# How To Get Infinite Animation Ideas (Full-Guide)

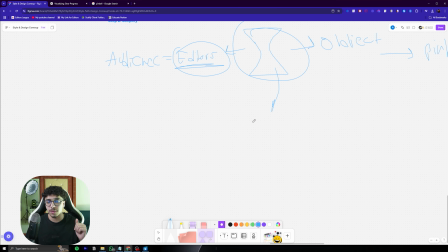So I was like, okay, I have my keyframe and that's gonna act as my pinball, and then I have the pinball object, so I can like put in one object here. I can put in one obstacle here. I can put in one obstacle here. I can put in one obstacle here, and just make the keyframe move between everything, right?
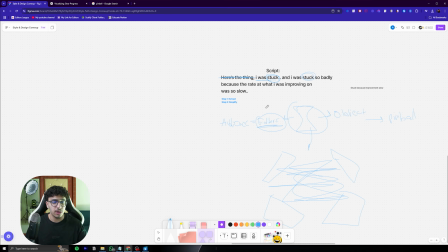Okay, that's what I had. And then I was stuck here. I was like, okay, how can I show the rate at what I was improving on? And improvement, if you guys remember, improvement can be displayed in many ways.
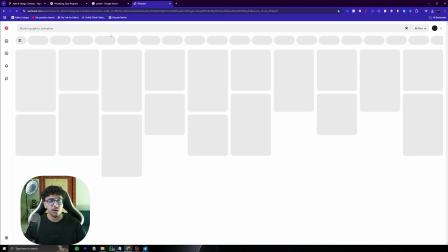And I kind of opened up Pinterest, right? And I was like, okay, improvement visual display.
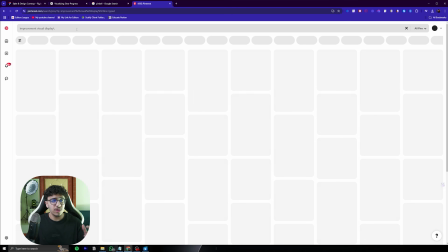And I saw like this one thing,
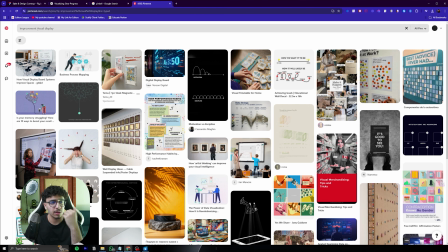and I don't know, it was like after I was kind of going through a lot of animations and a lot of examples,
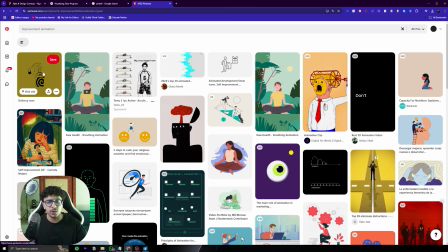there was this thing which was like this snake game, okay?
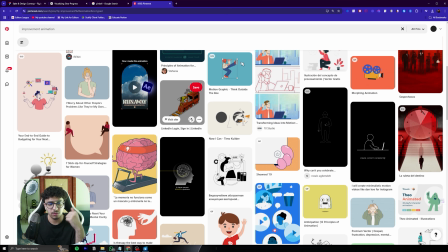And the snake was eating other snakes and it was gaining in size. And there was another example, it was like a ball, that there was like a small ball, and then there was like literal small pieces going onto the ball.
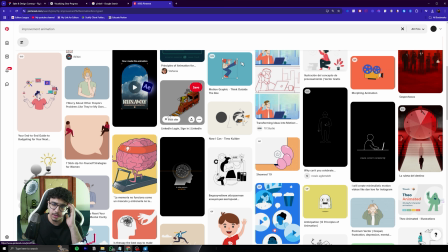The ball was becoming bigger, and that was a click for me. I was like, okay, that makes a lot of sense, right? Because how is improvement, like if we think about it in terms of your brain, how do you get improvement in your brain? Is you learn a lot of things. So think about like these learnings coming in like a streamline,
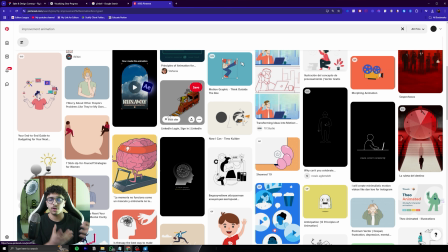and your brain is forming to become stronger and smarter and whatever, and then from the inside it's improving.
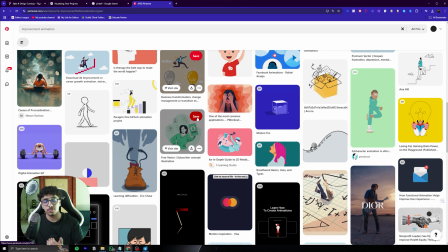So after like I tried to look at animations and ideas, and I like clicked on many results.
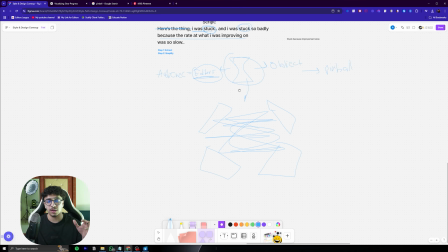I was like, okay, I can pretty much do the exact same thing. As I can make this object, some particles go into these objects, and then the object is very slowly improving to the point where the object is barely getting any bigger.
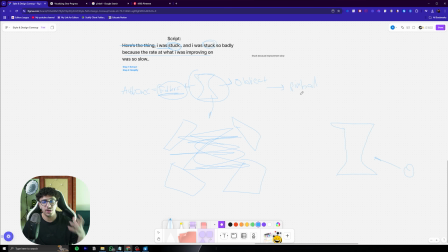Okay, so that's where I was like, okay, now how can I form this? And I had an idea from there onwards. I was like, okay, I'm gonna have a keyframe, which is gonna be my object. Okay, keyframe is gonna be my object, and it's gonna hit multiple obstacles. Okay, and once it hits, it goes up
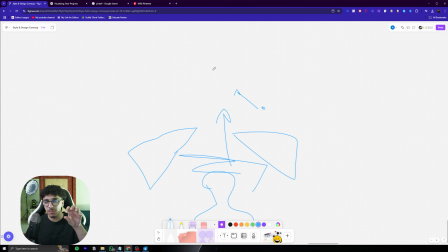and there is small particles that go into the keyframe, and it becomes bigger in size, but very, very, very slowly, but it's almost unnoticeable.
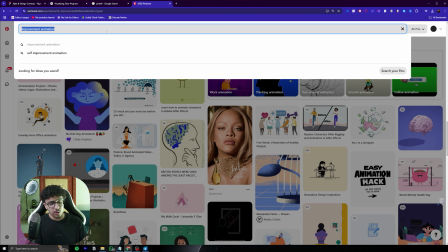So that is what I had, and then I struggled. I remember at that point I struggled with coming up with the idea of like, how can I design my pinball.
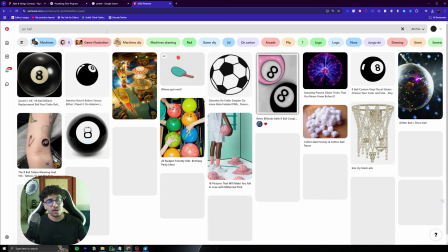I was like, okay, pinball and pinboard, and I looked at multiple different examples.
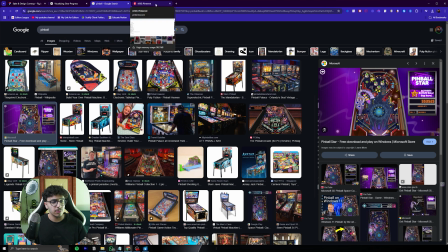What is it called? Is it not called pinball? Pinball game design.
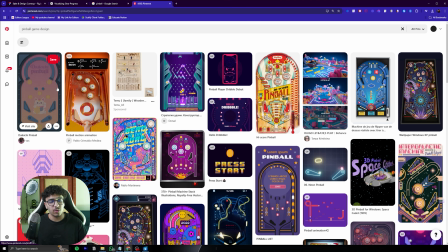And I opened up one of the things and I was like, damn, it's this literal second and first result.
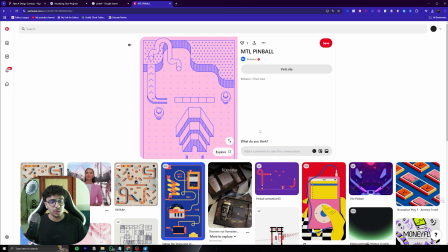I was like, okay, I can use these famous objects, which is, if you guys see, these 4 objects.
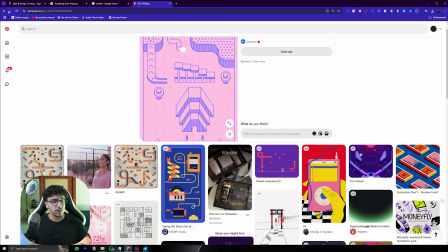This, it's not showing here, but if I go outside, it shows.
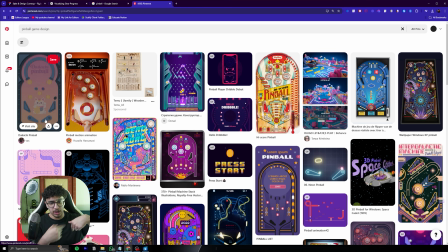Or these objects, you can see this, and this. There's like one hitter, and then there is 2 obstacles that is just reflecting them.
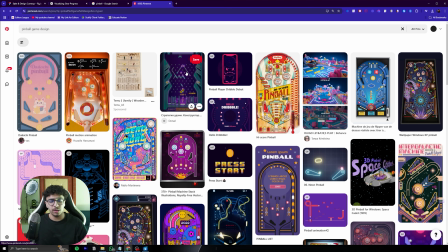And I put that into my After Effects, and I just kept on banging it. So let's have a quick look as to how it looks.
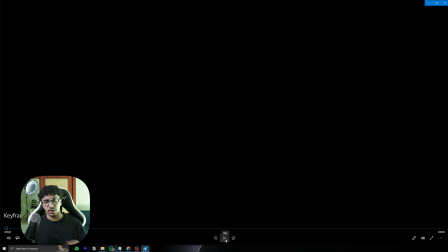But here's the thing.
Here, named it keyframe animation. So have a little look at this, boys.
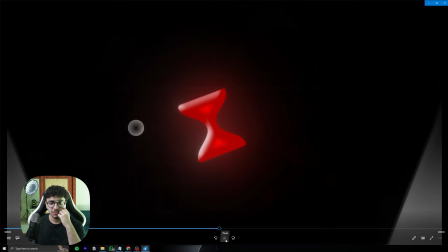But here's the thing. I was stuck. And I was stuck so badly because the rate at what I was improving on.
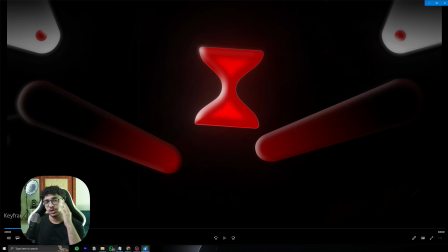There we go. Very, very simple. So obviously the design and the animation looks very great in terms of the way I made it look.
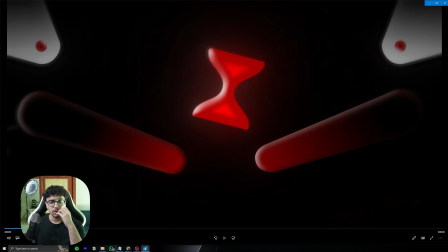But that's just like total creativity. So I had this obstacle.
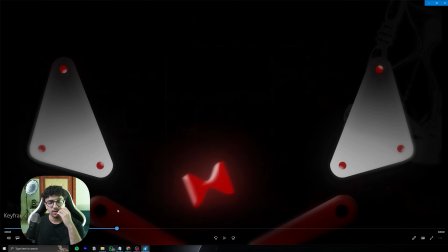I had this keyframe. I had, the keyframe hitting these obstacles.
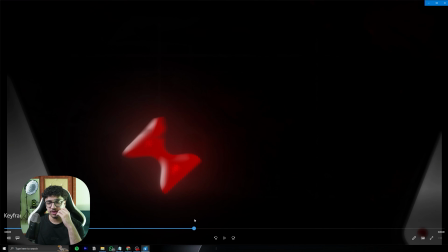And pretty much after it hit, here is where I said,
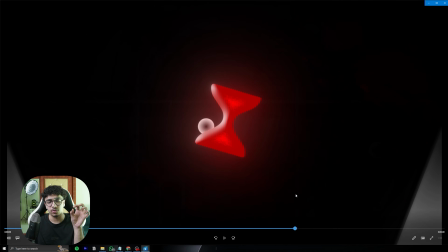because the rate at what I was improving on, so these little particles, they start coming up, and you can see the keyframe is getting bigger and bigger in size, but very slowly. So I made it noticeably unnoticeable. That means it's visible that it's becoming bigger in size, but it's almost like, is it?